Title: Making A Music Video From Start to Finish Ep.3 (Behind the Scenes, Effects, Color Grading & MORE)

A couple weeks ago, I saw this Cordae & Juice World music video that Cole Bennett shot.
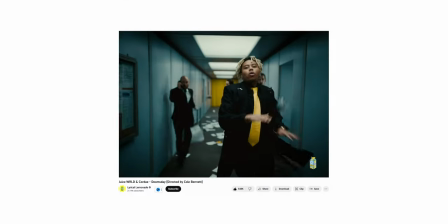And the thing that really stood out for me from this music video was this really long hallway.
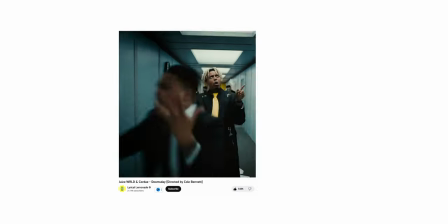And it got me thinking, how can I make my own hallway? And I was like, I can actually make this out of plastic. So that's what I did.
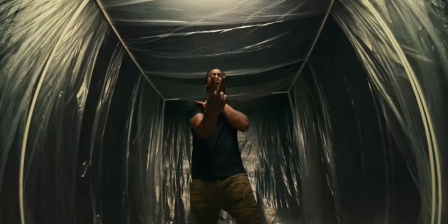In this video, I'm going to take you through the process of not only building this hallway out of plastic,
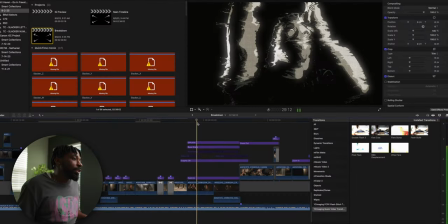but how we shot this music video, how we edited this music video, and how we colored this music video in post. Let's get into it.
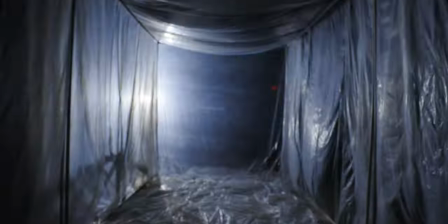I personally have never seen anybody do this, so I didn't really have a reference point on how I should make it, but I came to the conclusion that I could just use PVC pipe.
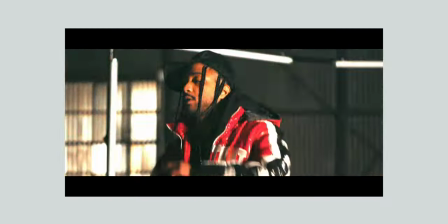We've used PVC pipe in the past for music videos, like this really cool archway for this T-Crooks music video that we align with nail light tubes.
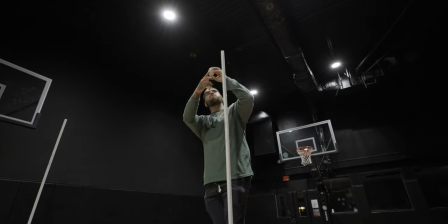They're lightweight, you could transport them they're very accessible to everybody if you want to make this build today you can just go to Lowe's or whatever hardware is still around you and pick up the items and I thought that would be really dope to kind of just spark this idea for you guys to be able to go do something creative I figured we could align the outside of this hallway with painter's plastic and I love it because it's lightweight
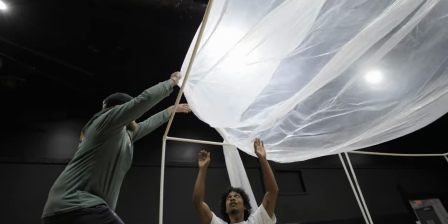you can easily dispose of it and it has this really nice frost to it if you want to double or triple layer this over top of
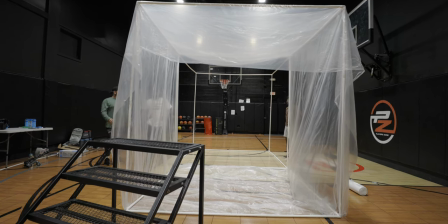your hallway you won't be able to see outside of the hallway,
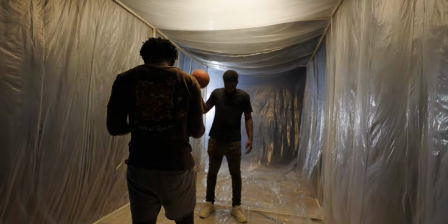but it gives you a really nice diffusion for any light that you want to add to actually light your scene, which is another really good plus to use a painter's plastic.
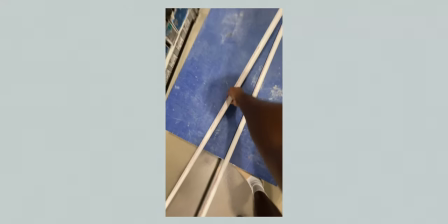If you're going to make this build, you're going to need 24 PVC pipes. You're going to need 16 connectors for the edge of each one of these cubes. And you're also going to need a box of painter's plastic. And I would recommend that you don't go anything below three fourths inch thickness for the PVC pipe.
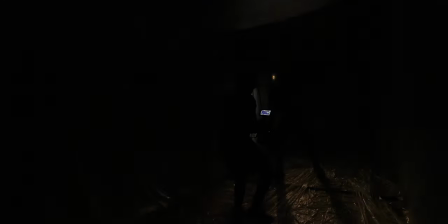That's the one that I got and my build wasn't shaky, but I feel like like anything less thick than the pipes that I got would be kind of questionable. I realized that 10 feet on the PVC pipe that I purchased was just too tall when it was vertical. My ladder wasn't tall enough for me to be able to reach the top of the PVC pipe and add that connection piece at those edges.
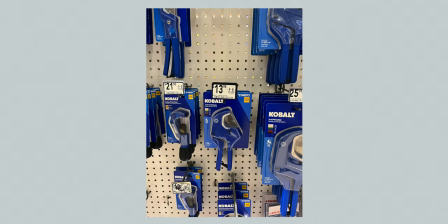So another thing that I ended up getting was a PVC pipe cutter from Lowe's.
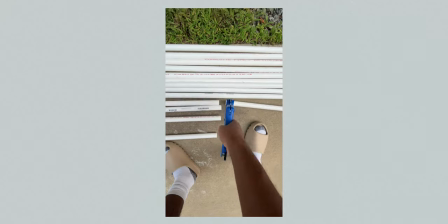It isn't expensive, but if you're going to do this build, I highly recommend you get this because you can modify the tubes after the fact to adjust to whatever length you might need these pipes to be.
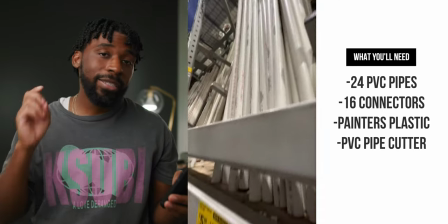So to summarize, you're going to need 24 PVC pipes. You're going to need 16 connector pieces for each edge of the cubes that you're going to be making.
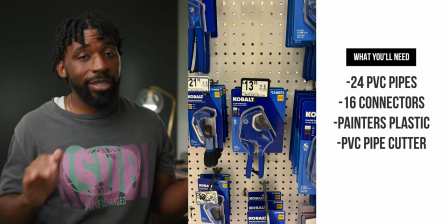You're also going to need painter's plastic and a PVC pipe cutter. And the grand total for all of these things comes up to around $270. Now, a lot of people might think that this is expensive, but you can use these over and over again. Already have ideas in the future that I can use the PVC pipe cubes for, like aligning them with tubes, getting some really cool gimbal shots for performances for music videos. You'll be able to use them again. I promise you the pricing for them makes sense
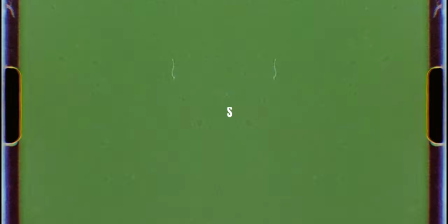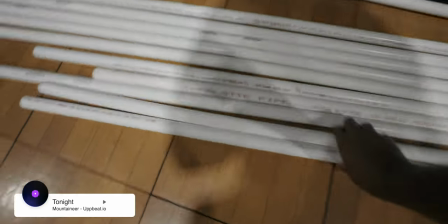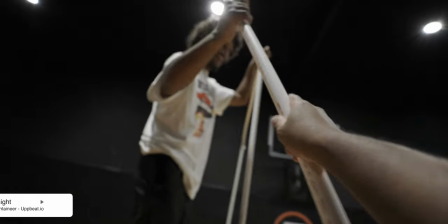We
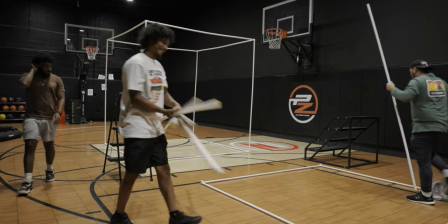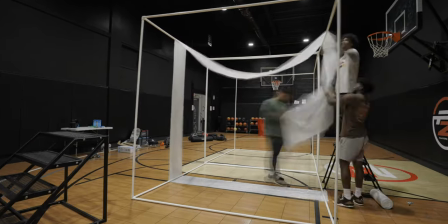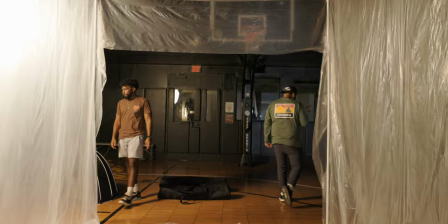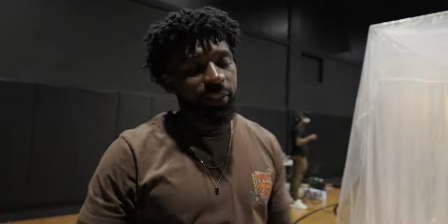here man finally ready to shoot we took a lot of time to set up this PVC pipe hallway Hopefully I did a really good job
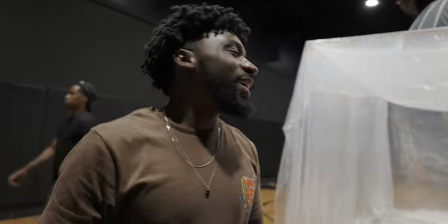explaining this at my house I'm not gonna explain it to y'all right now I'm sure it'll be a really crispy voiceover for that But I just want
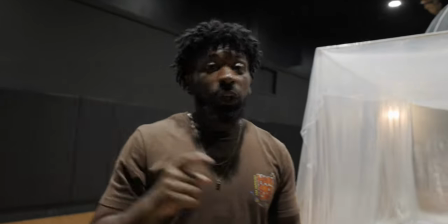to walk out to the lighting before we actually get into the shooting and talk a little bit more about the gear So first off lighting wise
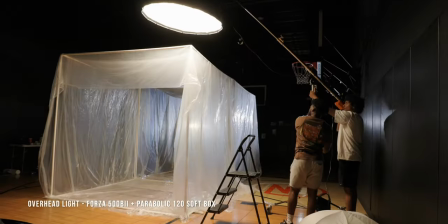We got this nanlight forza 500 b2 boomed above the pvc pipe and
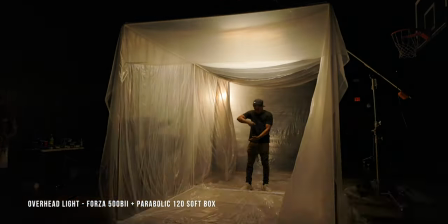we have The parabolic 120 softbox on top of that the plastic is going to
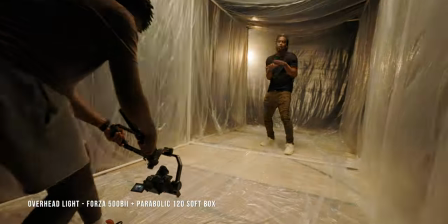do a bunch of diffusion on its own But the reason why I wanted to go with this overhead setting was because I just didn't really feel like the side lighting Or the rembrandt lighting was really working for me.